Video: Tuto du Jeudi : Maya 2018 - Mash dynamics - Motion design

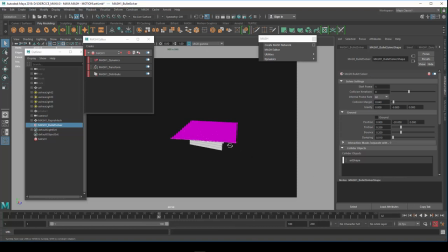[12:27]
Alors on a des petites variations qui apparaissent bien entendu parce que il y a du frottement. Donc on pourra jouer si on veut qu'on ait des variations.
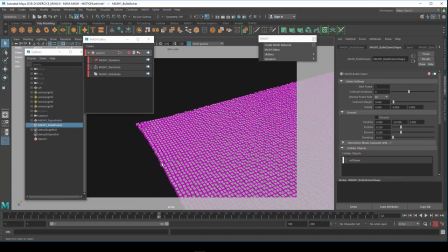[12:34]
On a des variations surtout sur le bord. Hein. On voit que ça commence un peu à se entre guillemets se disloquer.
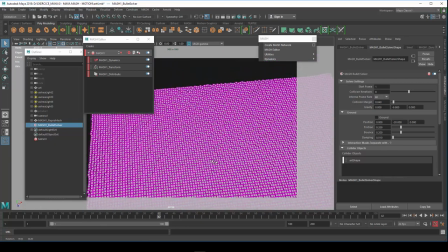[12:39]
On a des petits effets, voilà, des petits décalages qui vont être très intéressants parce que ça va permettre justement de faire travailler encore une fois la lumière à ce niveau-là.
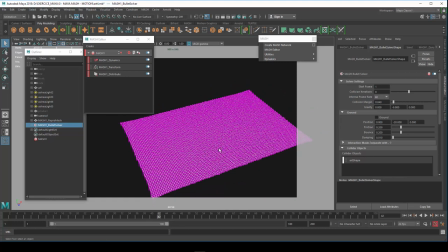[12:47]
C'est les premières images que l'on a et qui changent ici. Comme un mur qui serait éclairé de manière différente. Alors si on veut exagérer ça ou augmenter cet effet-là, on pourra venir donc dans les paramètres de mesh dynamique,
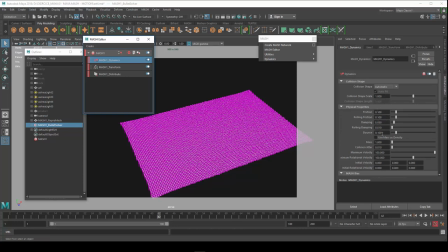[13:05]
jouer sur la friction, le damping, le bounces éventuellement entre les éléments, le collision jitter aussi. Et on a quelques paramètres comme ça, de physical property, que l'on peut donc mettre en place
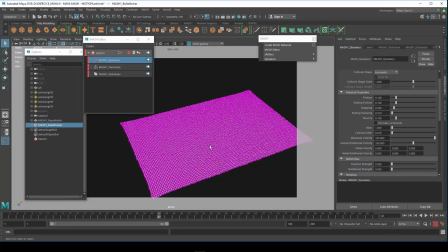[13:23]
pour modifier donc dès le début donc la structure des cubes entre eux sur cette
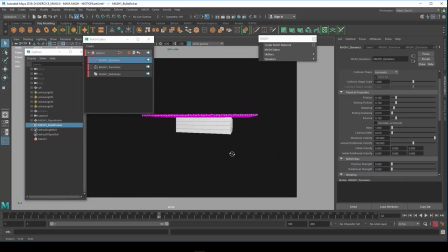[13:33]
sol ici qui descend qui va atteindre donc R ici.
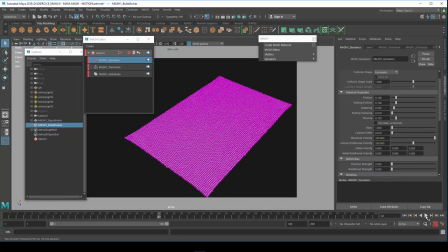[13:37]
Ok, donc on va relancer ici, continuer. Voilà, et donc ici on a R, le lettrage qui arrête donc une partie des lettres ici.
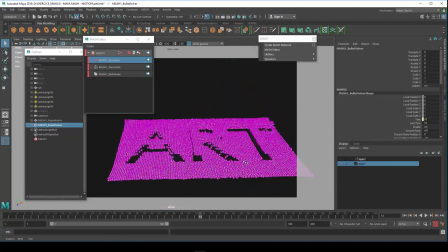[13:54]
Et donc ce qu'on fera bien entendu c'est qu'on viendra cacher donc enfin le lettrage ici, et voilà le résultat que l'on va obtenir ici.
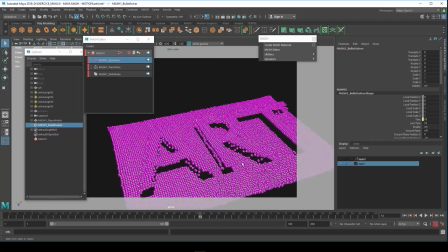[14:03]
Alors on voit que
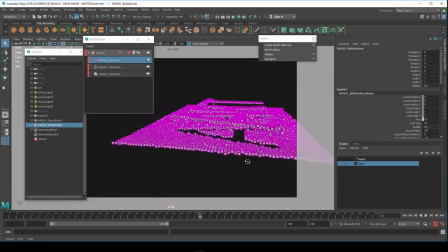[14:06]
les petits cubes ne bougent pas trop donc par rapport ça veut dire ils glissent pas, ils ne tombent pas.
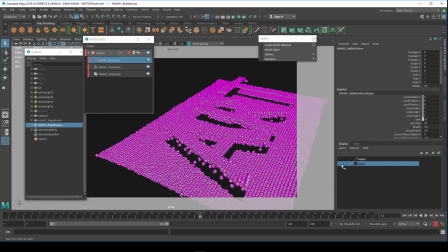[14:12]
Donc ça on a réglé donc un peu, je reviens ici, sélectionne donc le polygone,
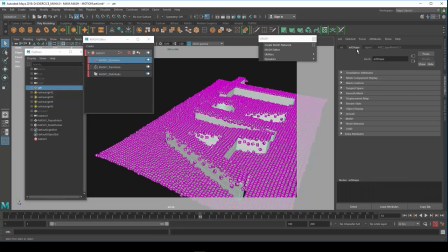[14:21]
contrôle A, et dans le polygone donc ici qui est en mode collision, on a des paramètres qu'on va retrouver un panneau mesh ici. On va avoir donc la possibilité de limiter le bounces donc le rebond.
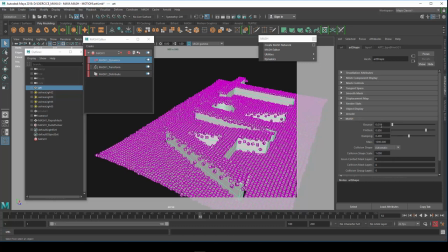[14:36]
Alors, on a laissé un peu pour qu'il y ait une agitation comme on voit sur le bord ici,
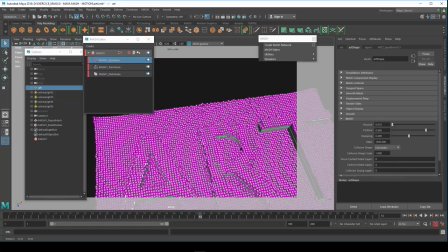[14:41]
ce qui va permettre d'avoir ce qu'on voyait donc dans le visuel, un peu donc d'effet de bord comme ça de cubes qui finissent de chuter.
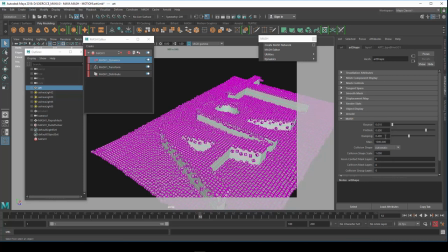[14:49]
La friction par contre est relativement forte à 0,8 et le damping aussi, ce qui va permettre de freiner donc, alors la friction bien entendu de frotter donc et d'arrêter les cubes donc sur le lettrage,
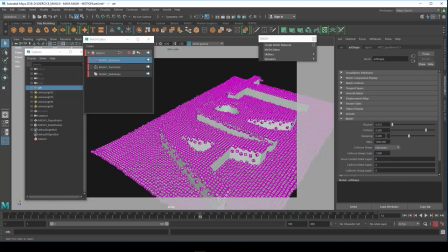[15:02]
et le damping de tirer le frein à main ici pour ralentir, pour amortir donc le mouvement ici. Donc les paramètres friction et damping ont été relevés de telle manière de ne pas avoir trop
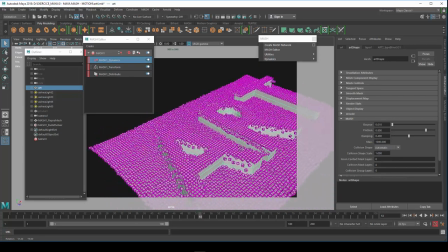[15:17]
d'agitation une fois que les cubes se sont posés donc sur les lettrages comme on peut le voir ici.
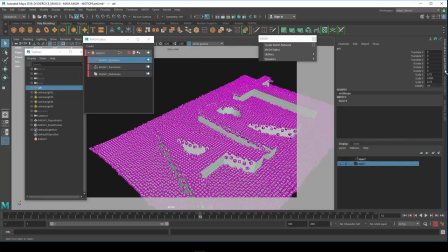[15:23]
Voilà donc pour les paramètres donc au niveau du lettrage.
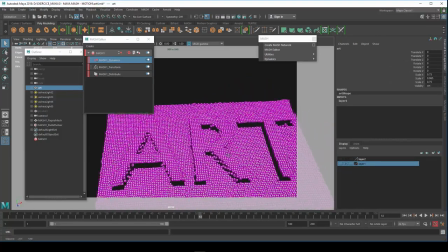[15:29]
Et puis encore une fois, on pourra toucher des paramètres donc au niveau
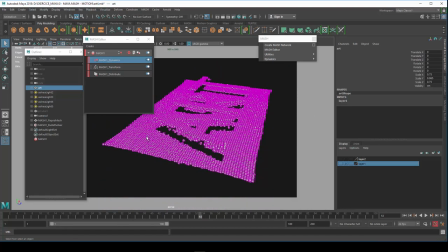[15:35]
de la dynamique donc des cubes pour changer un peu leur fonctionnement.
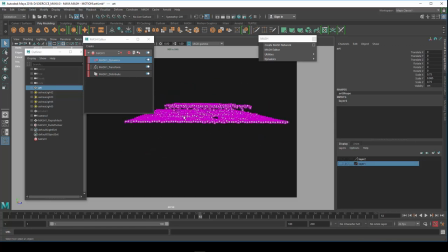[15:40]
Donc à partir de là, eh bien, on va essayer donc différents types de lumières.
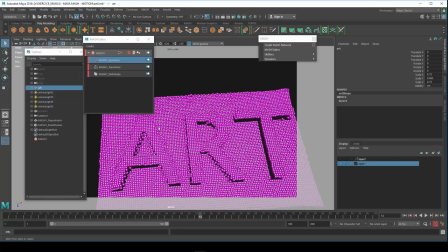[15:45]
On peut essayer des lumières latérales. Ça marche assez bien aussi donc sous la forme de pinceau. Donc Arnold a ses propres lumières. Si on fait le rendu avec Arnold, Arealight par exemple est assez intéressant.
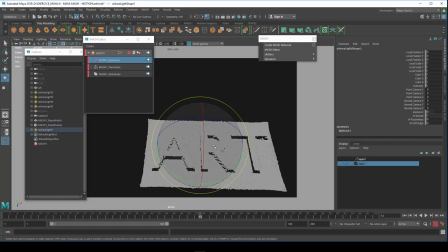Voilà. On a l'Arealight ici.
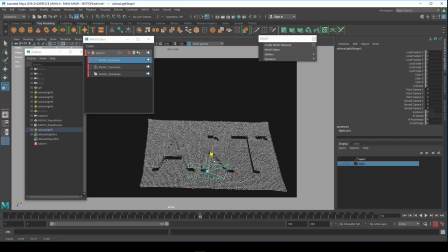[16:12]
Alors, on peut éclairer latéralement ici par exemple, faire un travail donc d'éclairage sous la forme de pinceau.
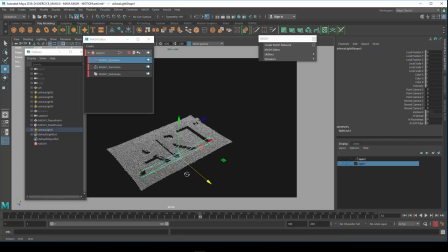[16:25]
Donc ça va être des pinceaux qu'on va mettre en place comme ça pour éclairer latéralement. Alors tout dépend bien entendu donc du shader que l'on va utiliser aussi.